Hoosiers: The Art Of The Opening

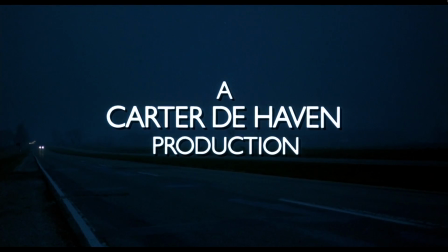12s
The opening scene is arguably the most important in a film.
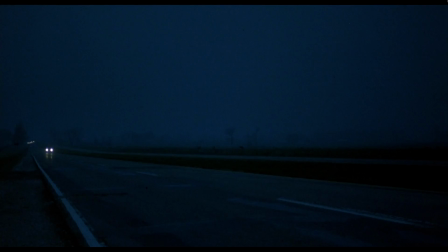16s
Some of the best filmmakers are able to use it to paint a clear microcosmic portrait of what's to come in the rest of their movie, or what it's about.
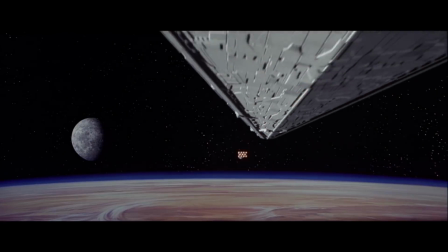24s
For something like the original Star Wars, for example, we see a small rebel cruiser that's being pursued by a giant intimidating Imperial ship,
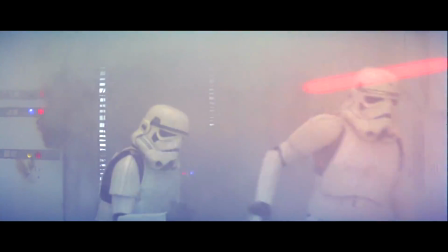32s
and if that wasn't enough, we get taken to the skirmish between the forces, which immediately establishes the rebels as the film's underdogs and the Empire as an evil, powerful force.
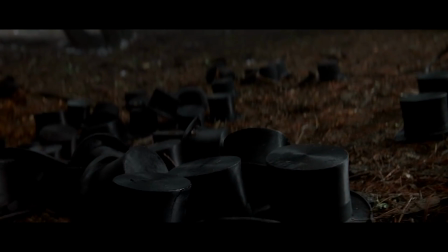41s
Others use it to cleverly showcase the answer to the mystery that their film revolves around, without us realizing it until its end.
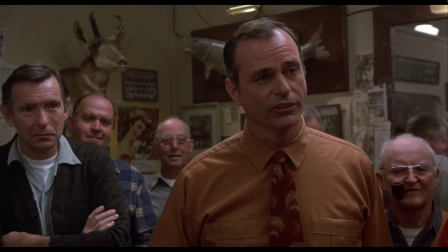48s
Any way you slice it, opening shots are designed to tell us something we need to know.
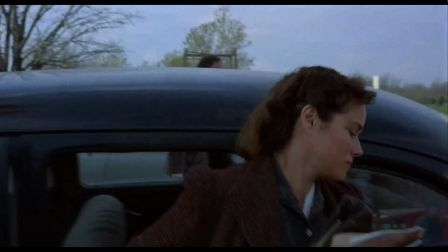52s
And as I settled down to watch Hoosiers again recently, I realized that its opening shot acts as a 4-minute journey into and through the world it takes place in,
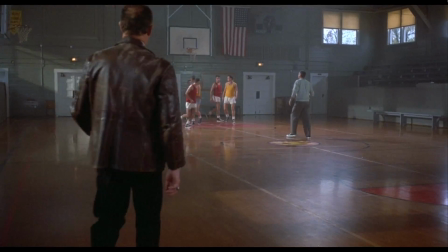60s
setting up the backdrop of the whole story entirely, visually.
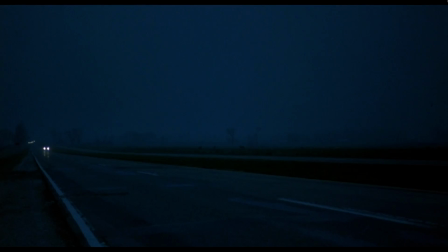64s
The first thing we see is a 30-second long pan that opens on a dark road with only a car's headlights illuminating the screen. As the car approaches the screen, the camera swings with the vehicle's motion and continues to follow its movement to indicate that it is the subject of interest here. We then see the sun rise over a countryside from the view of a car window, which gives a sense of being in the vehicle looking out onto the country.
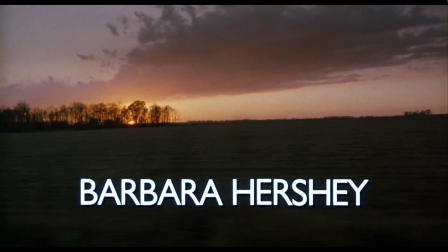87s
We then begin to see a variety of wide and far away shots of the car going through various parts of the countryside,
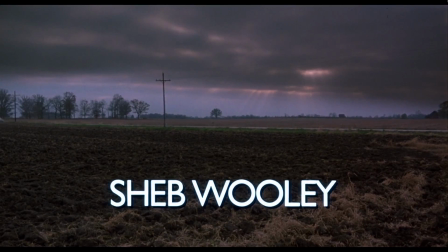93s
which serve as a fantastic way to show us just how isolated and far away from urban towns and cities the destination of the car truly is.
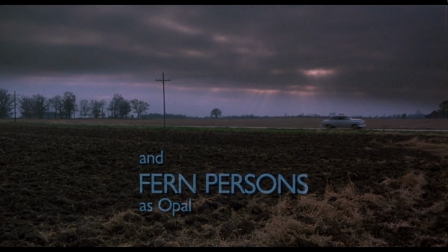101s
With the camera seemingly tethered to the car itself, the viewer immediately understands that not only is this the character of the story's focus,
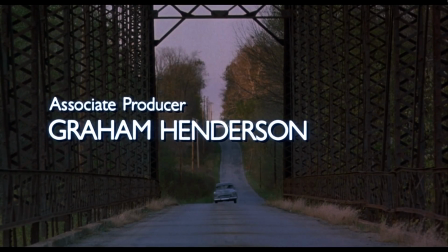108s
but we also get to see his drive to the small town of Hickory through the same lens that he does.
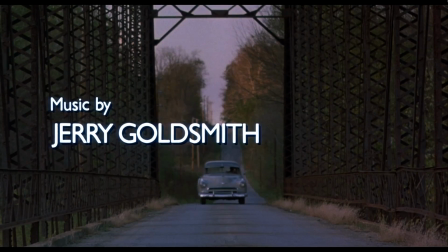113s
And with the distant wide shots, we also get to feel his smallness in this giant landscape firsthand.
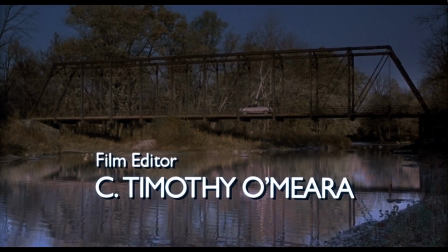119s
The opening intercuts wide and distant shots of the lone car driving along wide vistas,
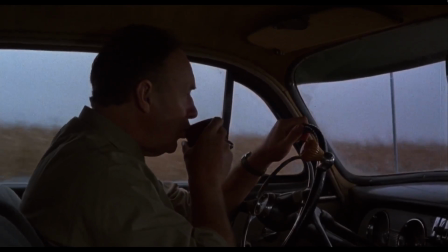124s
with small close-ups of Gene Hackman's character in the car looking out onto the landscape.
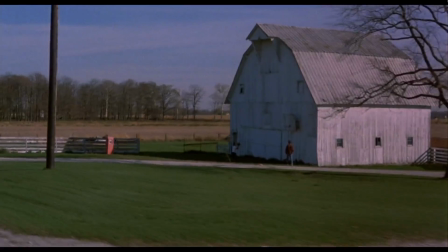128s
A small glance into the lives of two kids playing basketball on the side of the road gives
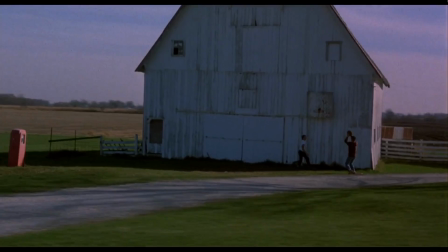133s
Hackman's characters and the audience a look at how ubiquitous the sport is throughout Indiana,
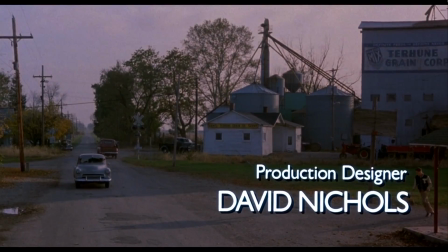138s
and as he looks to small details outside the car, so do we. The distant shots continue,
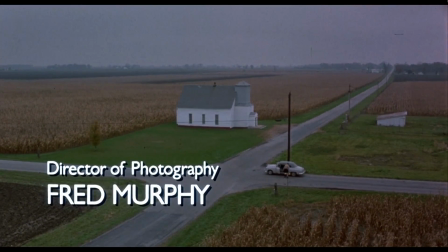144s
one even being incredibly tall just to show how small Hackman really is in the enormous and seemingly infinite landscape of the countryside.
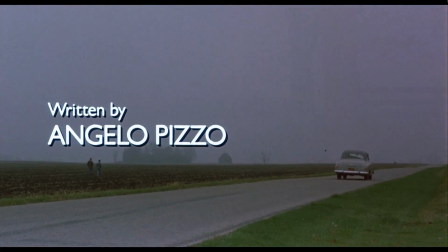151s
As Hackman finally makes his way to the small town, we lose those incredibly distant views of his journey and begin seeing closer looks at his final steps to Hickory.
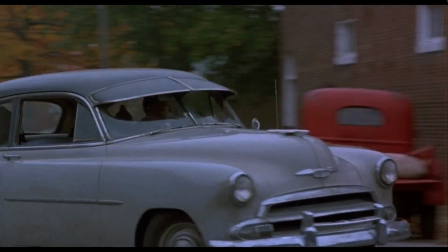159s
As Hackman's character enters his destination, a high school, we see him walk into frame inside,
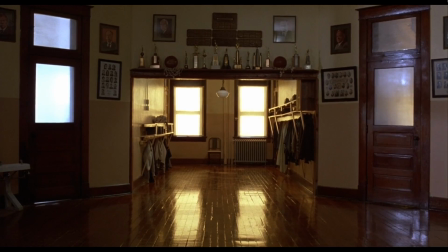165s
alone and in silence, taking a moment to gaze at the town's quaint basketball trophies.
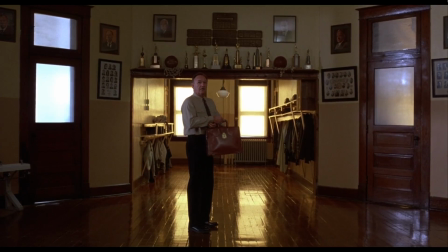170s
The opening finishes when the school's bell tolls, and students begin flooding in, and the story begins.
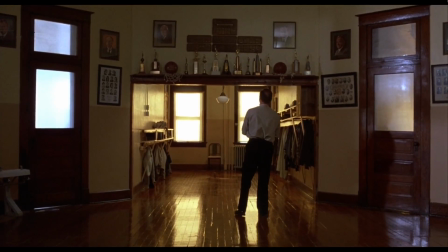176s
What really elevates this opening is how everything we need to know about Hickory, and more impressively, the nature of those that live there, is shown to us entirely visually.
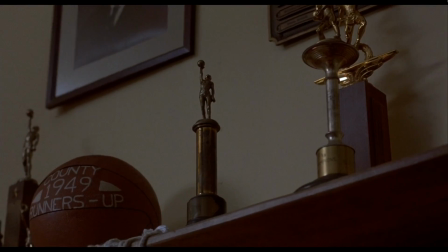185s
Not once do we hear a word in the opening about the tininess of Hickory,
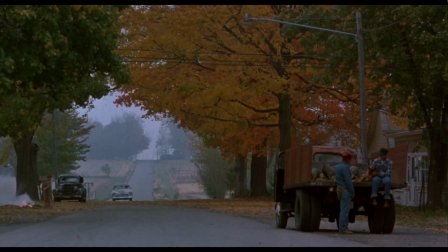189s
because the excellence of the shot composition shows us exactly what we need to see and how to feel about it.
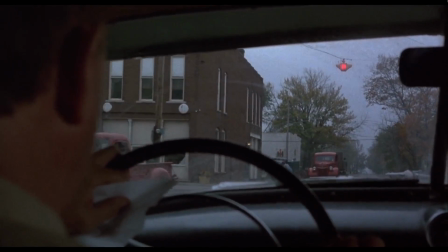195s
The intimacy of the experience of driving with Hackman also gives us a subtle connection to him right away, before we even see him talk.
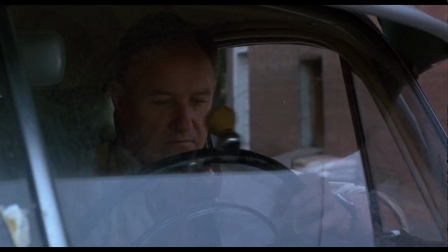201s
The opening gives the viewer an understanding of what it's like to live in Hickory and the surrounding area,
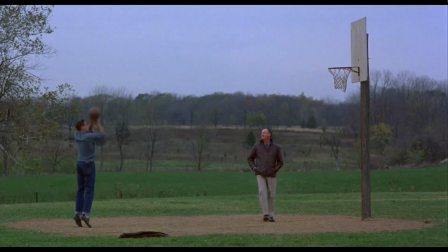206s
and with a story that contains characters with conflicting feelings about the place, some even looking to get out of the small town,
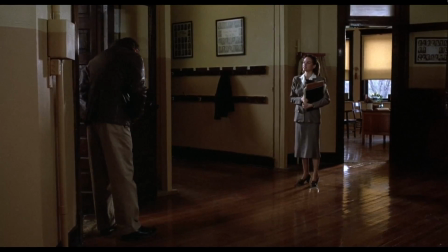212s
we have the understanding needed to truly comprehend the obstacles that come with acting upon those feelings.
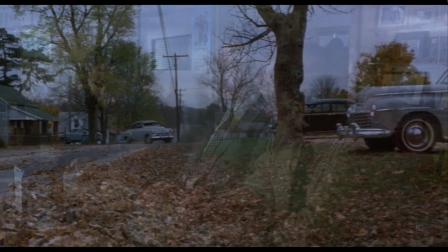217s
This single 4-minute opening gives Hoosiers the toolkit to create not only a great world backdrop for the rest of the film,
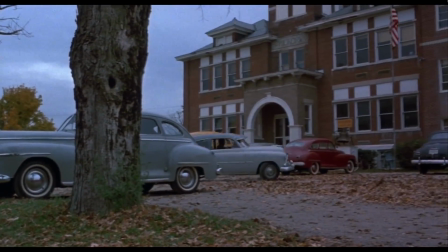223s
but also a believable cast of characters that, even when minor in their role, bring with them a sense of realism.
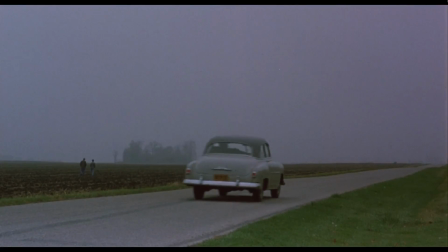230s
With those distant shots in the opening, we get a true sense of just how small Hickory is, and by proxy, just how much Hackman's character will have to overcome to take his team of some Hickory basketball
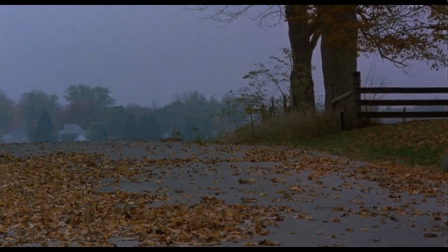241s
boys all the way out of the infinite country landscape and to the top of their league.